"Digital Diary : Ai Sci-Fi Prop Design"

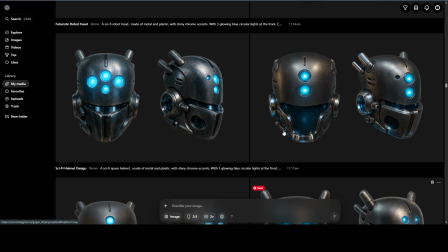(4:04)
But once I picked the one I liked, I knew that was going to be the one I would use always.
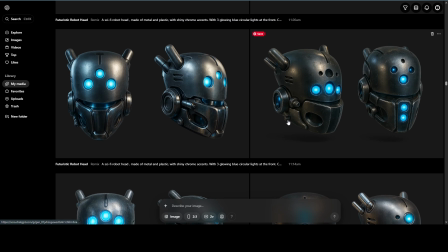(4:11)
So that's why I was so very picky in choosing one that I knew I could live with forever.
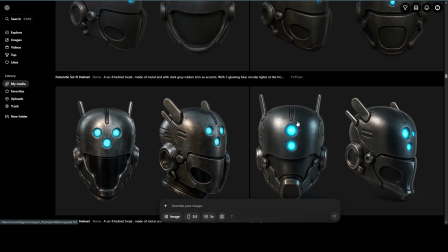(4:17)
So many variations. This is a failed version of the helmet.
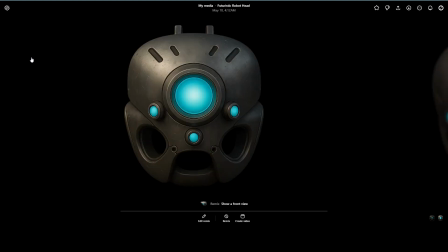(4:22)
Looks nothing like what I wanted, but it's there. Another failed version of the helmet.
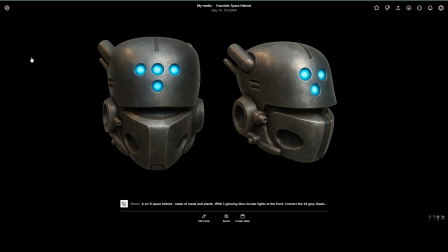(4:29)
So this is some cool versions of the helmet right here. This looks almost exactly to the 3D concept.
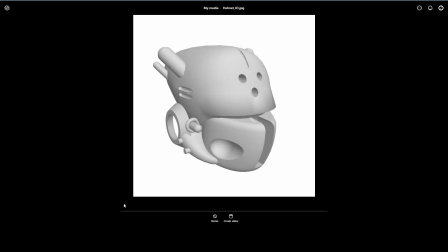(4:36)
I actually used this 3D model. I used this image as the base image to get these.
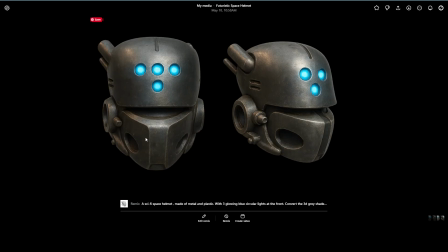(4:44)
I really like this, the front of this one right here.
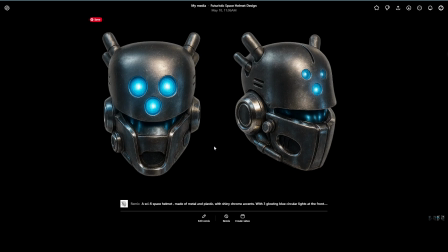(4:50)
More variations, and the eyes, this one is really nice actually. I like the symmetry. I eventually got rid of the little antennas at the top because it looked too much like rabbit ears or cat ears or something like that,
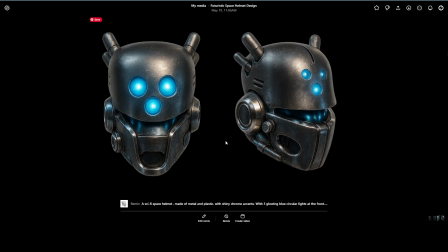(5:09)
so I didn't want that vibe, so I got rid of those.
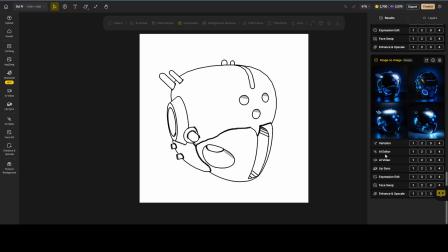(5:11)
I know you're all probably very sick of seeing helmets at this point, but what I want to demonstrate here is
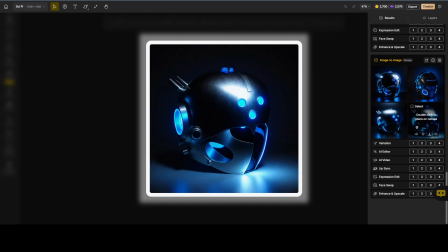(5:19)
not all sketch to image or image to image look the same.
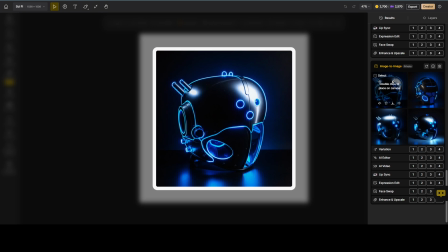(5:25)
You don't get the same result all the time from different platforms.
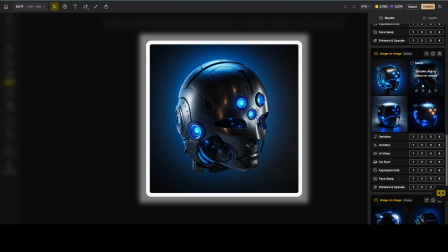(5:30)
Right now I'm on Design, and Design, their versions looked very different from Sora's.
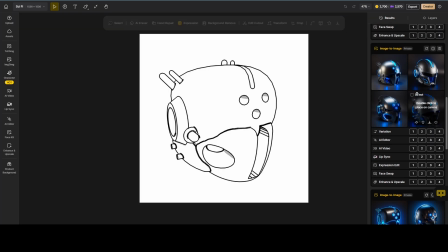(5:39)
This was more metallic, and maybe if I prompted a more grittier look, I would have gotten that.
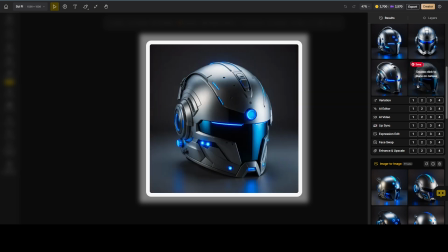(5:48)
But I didn't really want to explore this further because I was happy with the look I was getting from Sora.
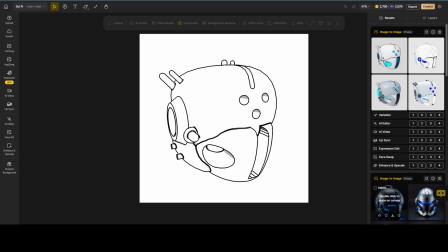(5:55)
So I continued to use Sora and pretty much abandoned these ones.
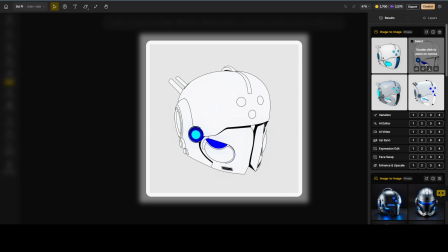(5:59)
And these ones didn't work out well. I reduced the creativity level of the AI, so the AI pretty much kept it as line art.
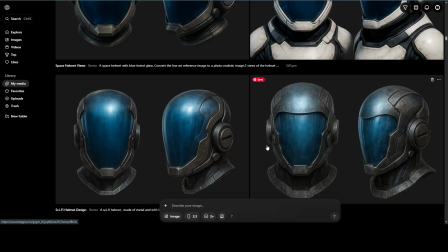(6:08)
Still obsessed with more helmets, so here I'm trying out the glass visor version.
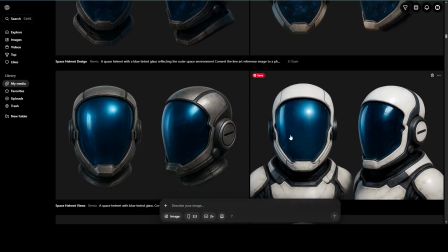(6:13)
I'm trying to find a reflectiveness that looks good.
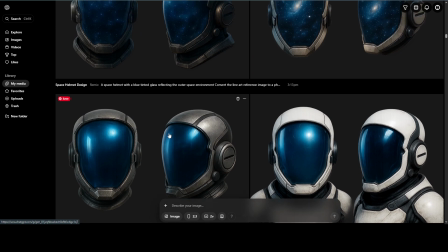(6:16)
A lot of the reflectiveness that are on these, they look good, but if you really look at them, they're studio lights.
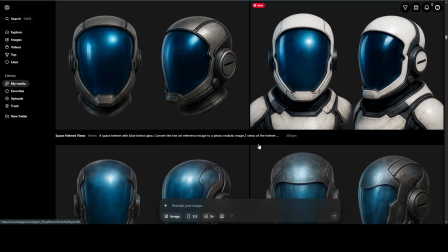(6:24)
And she's going to be in space, and there's no studio lights in space,
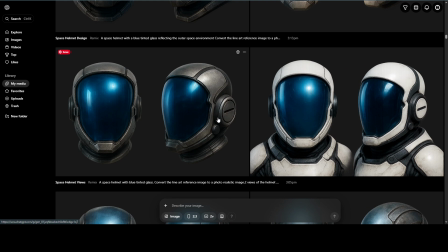(6:29)
so I had to find one where the reflection didn't look too much like studio lights.
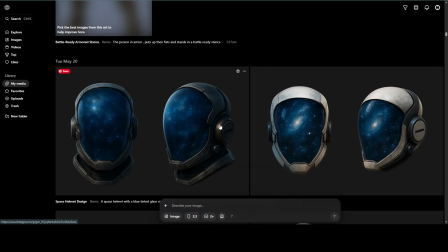(6:34)
You can see these ones here have space reflected in them, even though they don't look as reflective as the one with the studio lights.
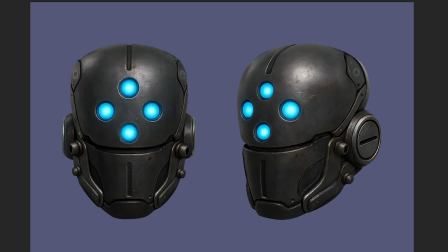(6:42)
For a closer look at the helmet, I created a separate independent file from the body, just so I could really get the details. Let's check out the different modes. This mode is where you'll see her face.
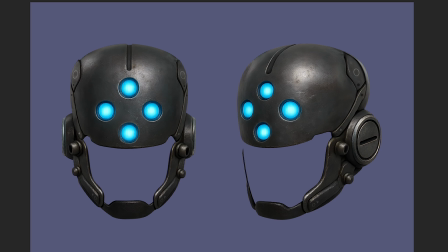(6:56)
So if she's speaking, you could see her mouth. If she's in a situation where she still wants the visor but needs to speak.
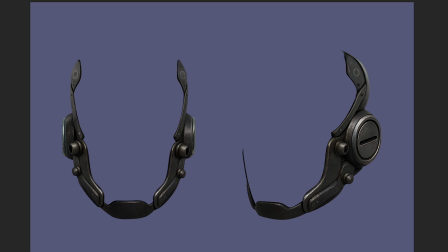(7:04)
This mode is where the entire face is gone and no visor. This is where you really want to see the facial acting. I've also wanted a mode where she could still have her face protected but see her face.
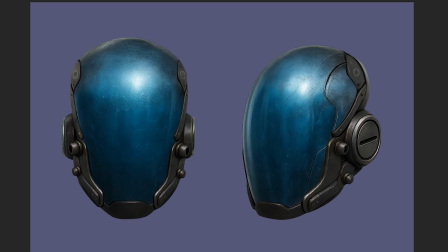(7:17)
So I created a glass version where it's a glass. Obviously when her face is behind it, I'll make it a little bit transparent so you could see, or translucent so you could see through it. And then there'll be modes where it's solid like this, where it's tinted and you can't see.
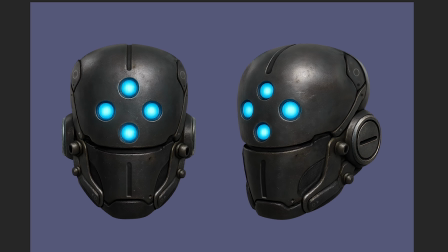(7:33)
So this is a really high resolution file, and I could do close-ups of her face and things like that, and even animate maybe the helmet going on and off in different modes.
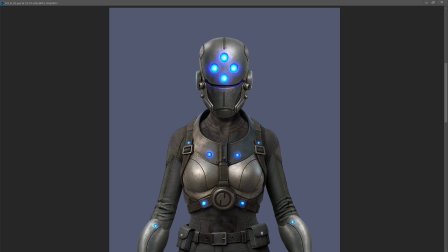(7:45)
So just by hiding her head and unhiding the helmet, you can see the character is now wearing a helmet. So I could unhide her head, and here you can see, even though it's not perfectly aligned, you can start revealing elements of her face.